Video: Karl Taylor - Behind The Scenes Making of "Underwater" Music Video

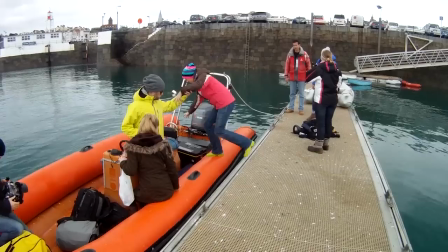(0:22)
Okay, you might remember a while ago we made a music video for Colette Follard for her song titled Underwater and I did
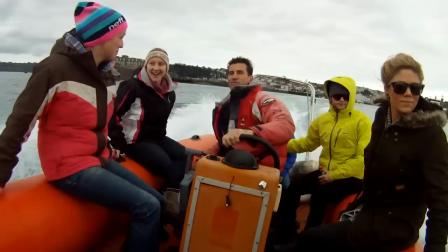(0:29)
promise you a behind-the-scenes look at how we made that music video and what went on so I'm just gonna run through that with you now.
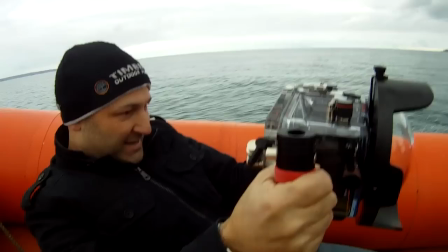(0:38)
Here we're just blasting over in a small boat to an uninhabited island where we would have a bit of peace and quite a film.
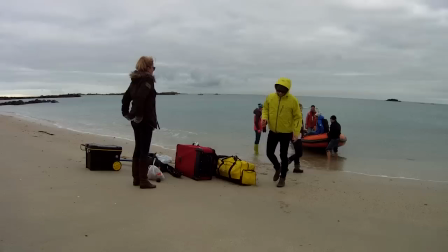(0:46)
That is the underwater housing that I use for some of the underwater sequences in film was just messing around with it in a boat.
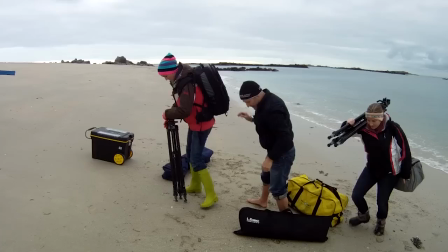(0:53)
Here we are as usual carrying lots of equipment and all the stuff
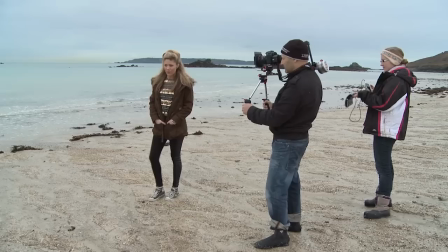(0:58)
that we needed and it was a fairly minimal amount of equipment actually for a video production.
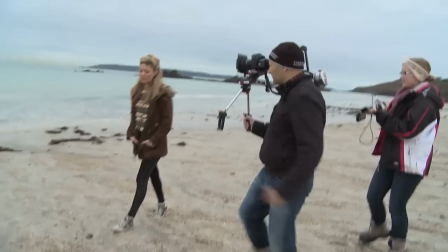(1:03)
Right here I've got the Zacuto rig with a 7D and a 24mm lens and a graduated
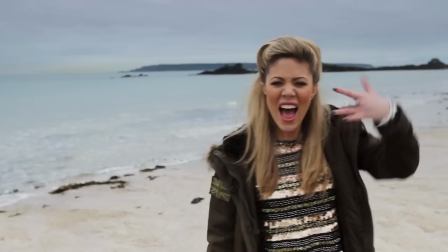(1:10)
filter that I'm using here and this was just for a couple of short clips that you'll see in the video which I've got coming up now.
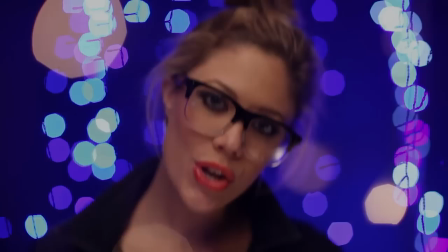(1:16)
So this clip coming up here and the following one coming up here.
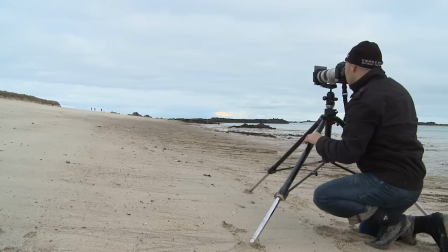(1:23)
So that's what you saw with the Zecuto rig with 24mm lens. This is the long telephoto shot.
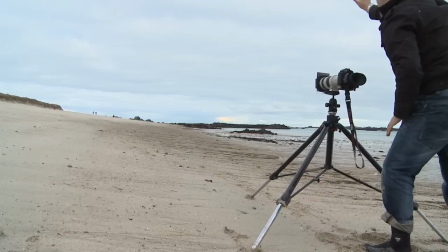(1:30)
I've got a 70-200 lens with a 2x converter and you can see the Z finder,
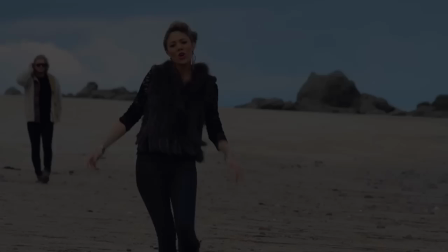(1:37)
the Zecuto rig there and a graduated filter and I use that lens to give a really
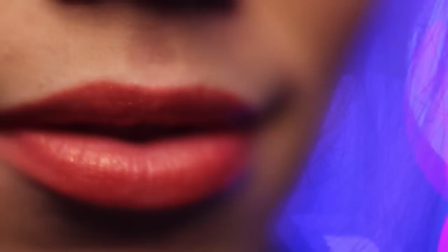(1:42)
compressed perspective that you can see just here now
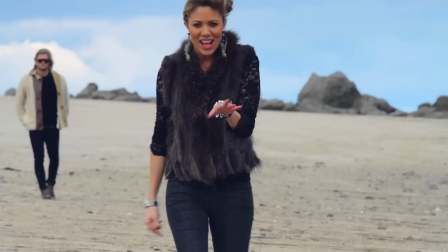(1:50)
you can also notice here that in Adobe Premiere I've boosted the colors to enhance it to make it a little bit more vibrant.
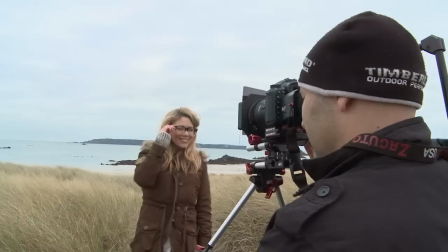(1:59)
Here's a Zocuto rig being used again same setup 24mm lens on the 7D with a
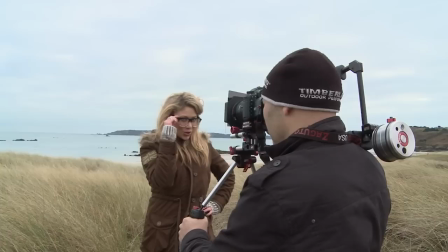(2:04)
graduated filter and that setup
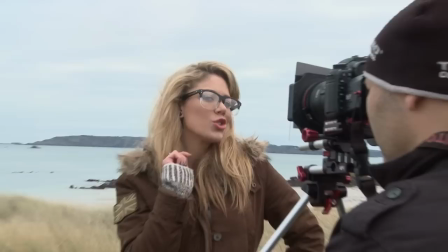(2:10)
worked really well for a few sequences in the music video which you'll see coming up
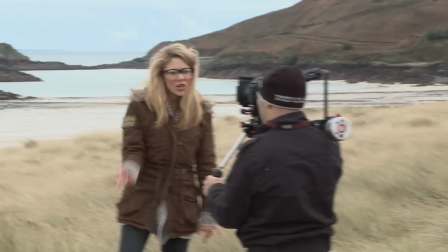(2:15)
shortly and the Z finder allows me to view the image on the back of the screen of
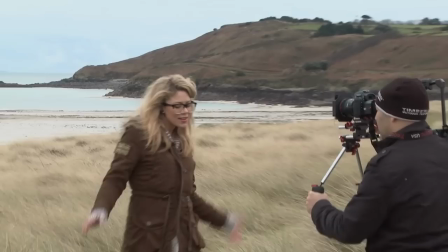(2:20)
the 7D and they fit on to the 5D Mark II or Mark III as
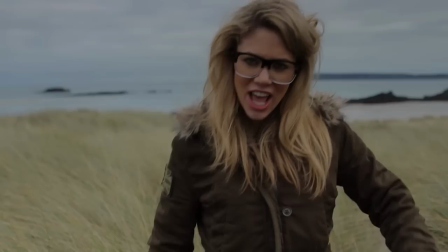(2:25)
well and the Zacuto rig allows you to move around whilst filming.
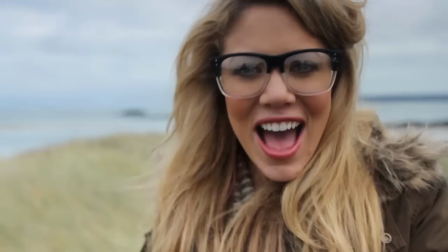(2:30)
Here's the clip.
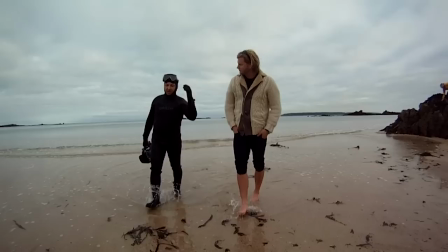(2:37)
Nice shallow depth of field with that particular 24mm lens because it's a 1.4 lens so it allows me to go quite shallow.
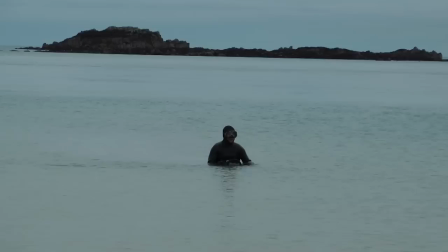(2:46)
Here I'm dressed up in a weird suit because I've been in the water doing a little bit of filming.
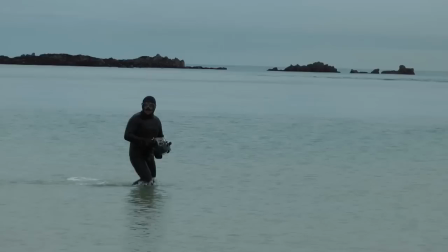(2:52)
It was January in the UK, freezing cold,
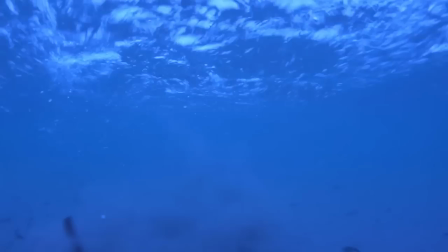(2:54)
water temperature was freezing so I've got a 14mm thick wetsuit on there and that was just used for this sequence here
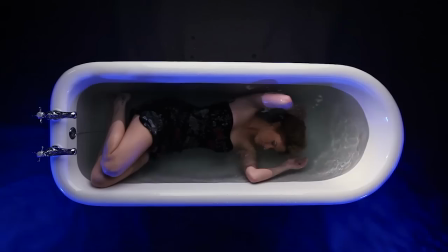(3:02)
dragging the housing and this sequence looking up up at Collette stood in the water
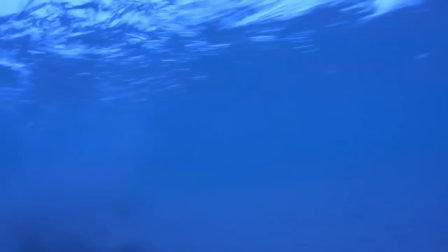(3:07)
and a link to these sequences together with her in
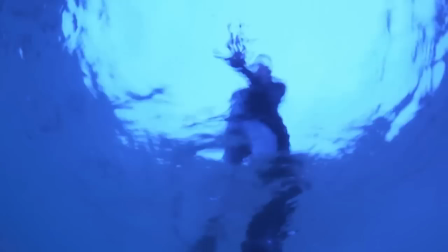(3:12)
the bath in the studio and then these underwater sequences so that as she went underwater in the bath you had this kind of link to the
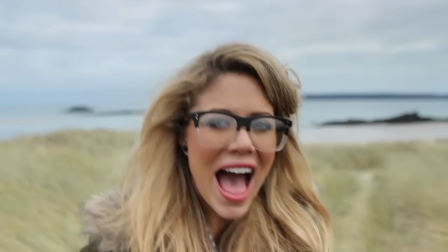(3:20)
underwater sequences like we've got you see that sort of coming up here as well so the camera sort of goes down under the water I think it's
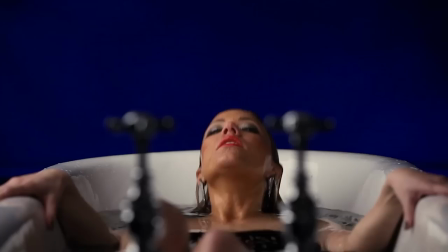(3:28)
in this section here and then it will link to
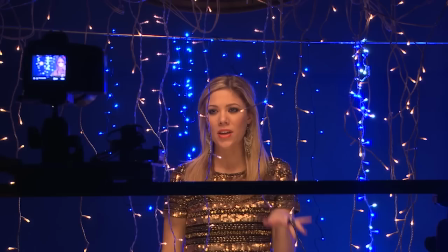(3:32)
and going under the water here in the bath and underwater into the pool
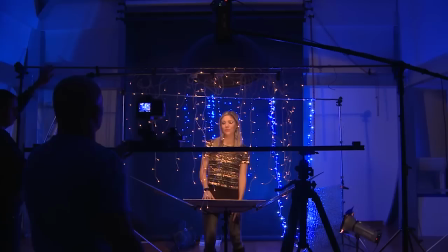(3:38)
right here you see our dolly slider this is actually a dynamic perception
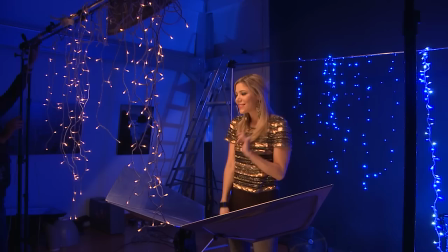(3:42)
time-lapse rig slider that I use for time-lapse but here I've just unlinked it and I'm
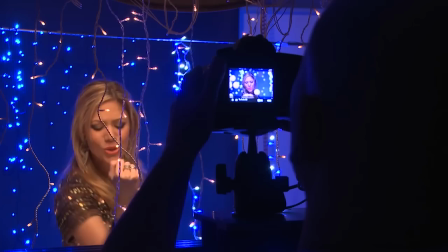(3:47)
manually sliding my camera in my studio and you see all these lovely fairy lights that I've hung up on a couple of cross bars and I'm using the 85mm lens on
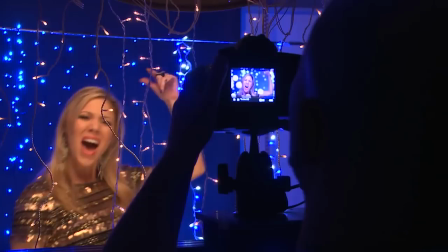(3:56)
a 5D Mark II and I think I'm using this lens at f2 to
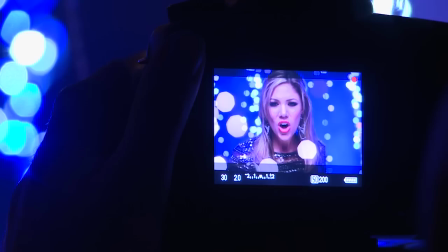(4:01)
get this lovely effect of the shallow depth of
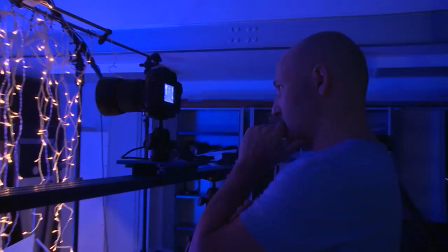(4:05)
field and all the fairy lights out of focus and I chose this to slightly emulate
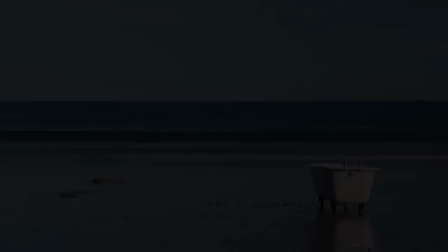(4:10)
bubbles if you like to link in with the bubbles that we were going to have in the underwater scenes
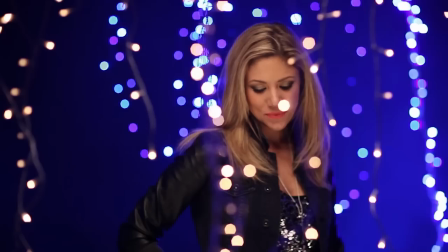(4:15)
and you can see the effect here
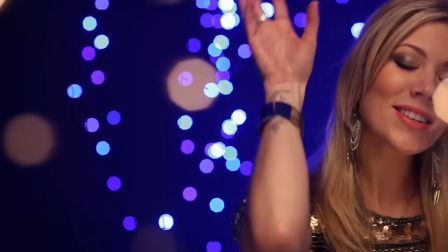(4:22)
in the final video of the fairy lights nicely out of focus
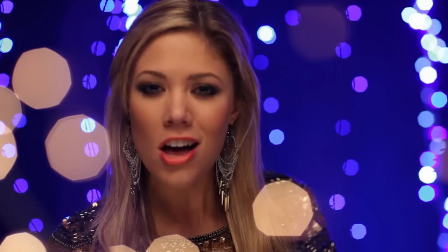(4:27)
and to illuminate Colette I used
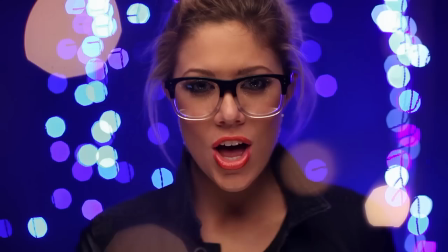(4:32)
a beauty dish one of my studio beauty dish overhead with a tri reflector underneath and a bit of a blue gelled light on the
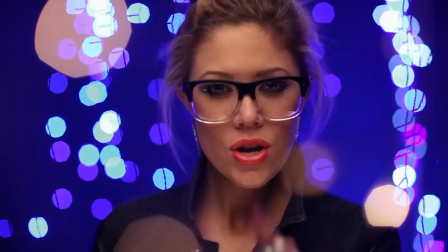(4:41)
background to keep this underwater blue thing running through the video.
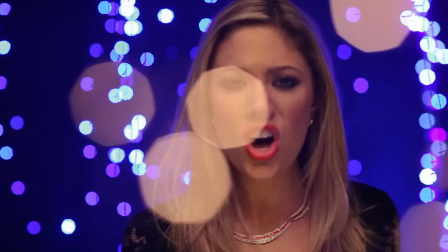(4:46)
So it was again about linking these different elements of the video together.
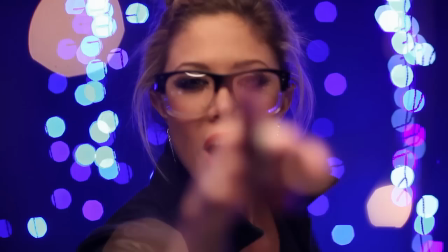(4:51)
Just subtle hints like fairy lights to give it that little bit of glamour but again could be interpreted as possibly as bubbles that you see later on in the underwater pool shots.
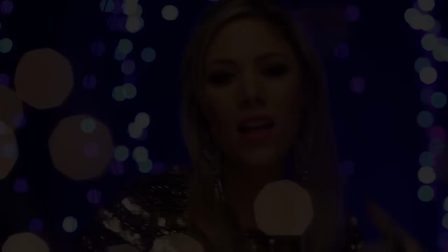(5:01)
And here we've got the same blue as she's in the bath in the studio. And there we are.
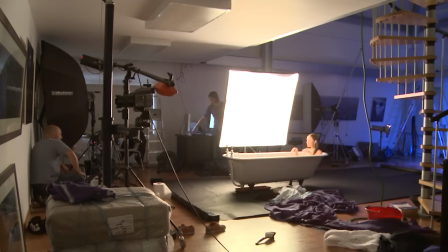(5:07)
This is the set up in the bath in the studio and we use this bath on location as well which you'll see a little bit later.
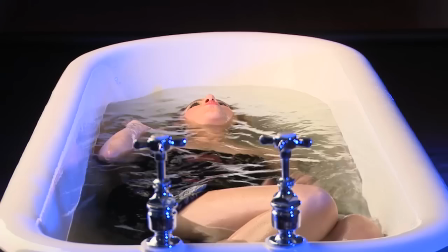(5:14)
Here I've got a large soft box illuminating collet and I've also got
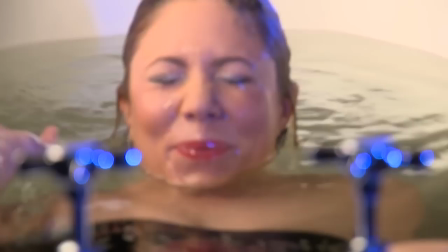(5:19)
a couple of blue gelled lights and we filmed this sequence mostly from
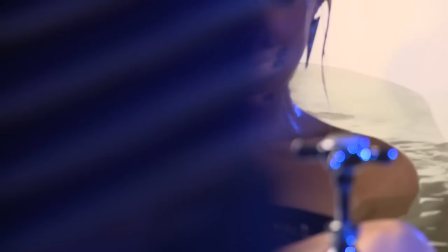(5:24)
above for the music video looking straight down in the bath but I
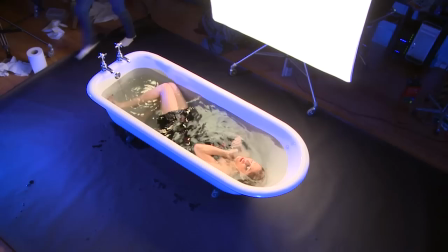(5:30)
also filmed from the front as well for a couple sequences which I think you'll see
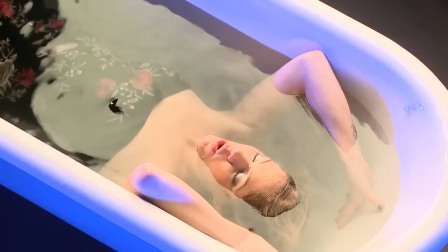(5:35)
coming up shortly and
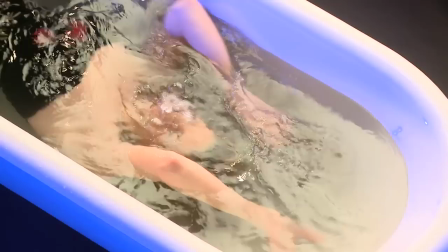(5:42)
this is poor Collette having to follow instructions
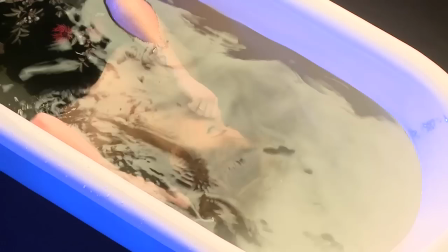(5:46)
on my crazy ideas for this music video and she was
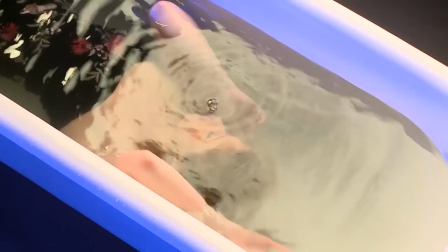(5:51)
a real trooper in managing to actually undertake some of this crazy
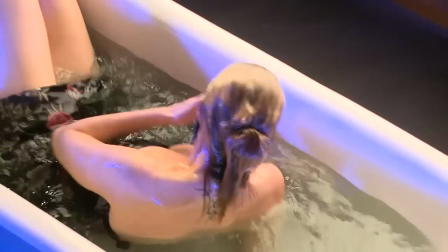(5:56)
stuff for the final video sometimes
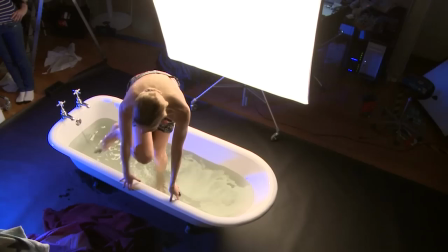(6:05)
unfortunately it did tend to go up her nose make a choke a little bit and
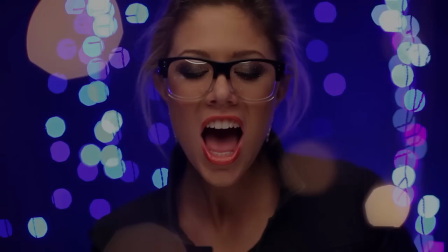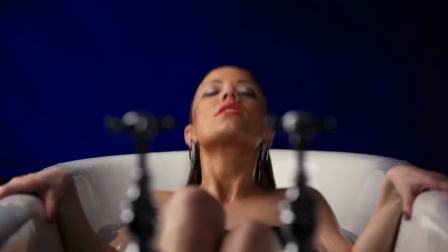(6:20)
there we go you can see the secrets from the front on the bath and then from above coming
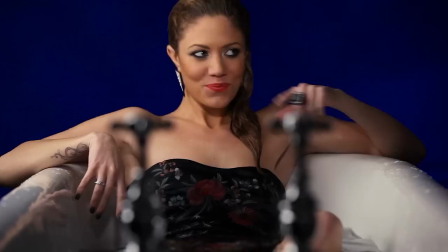(6:25)
out of the bath and then we link that to the bath on the beach going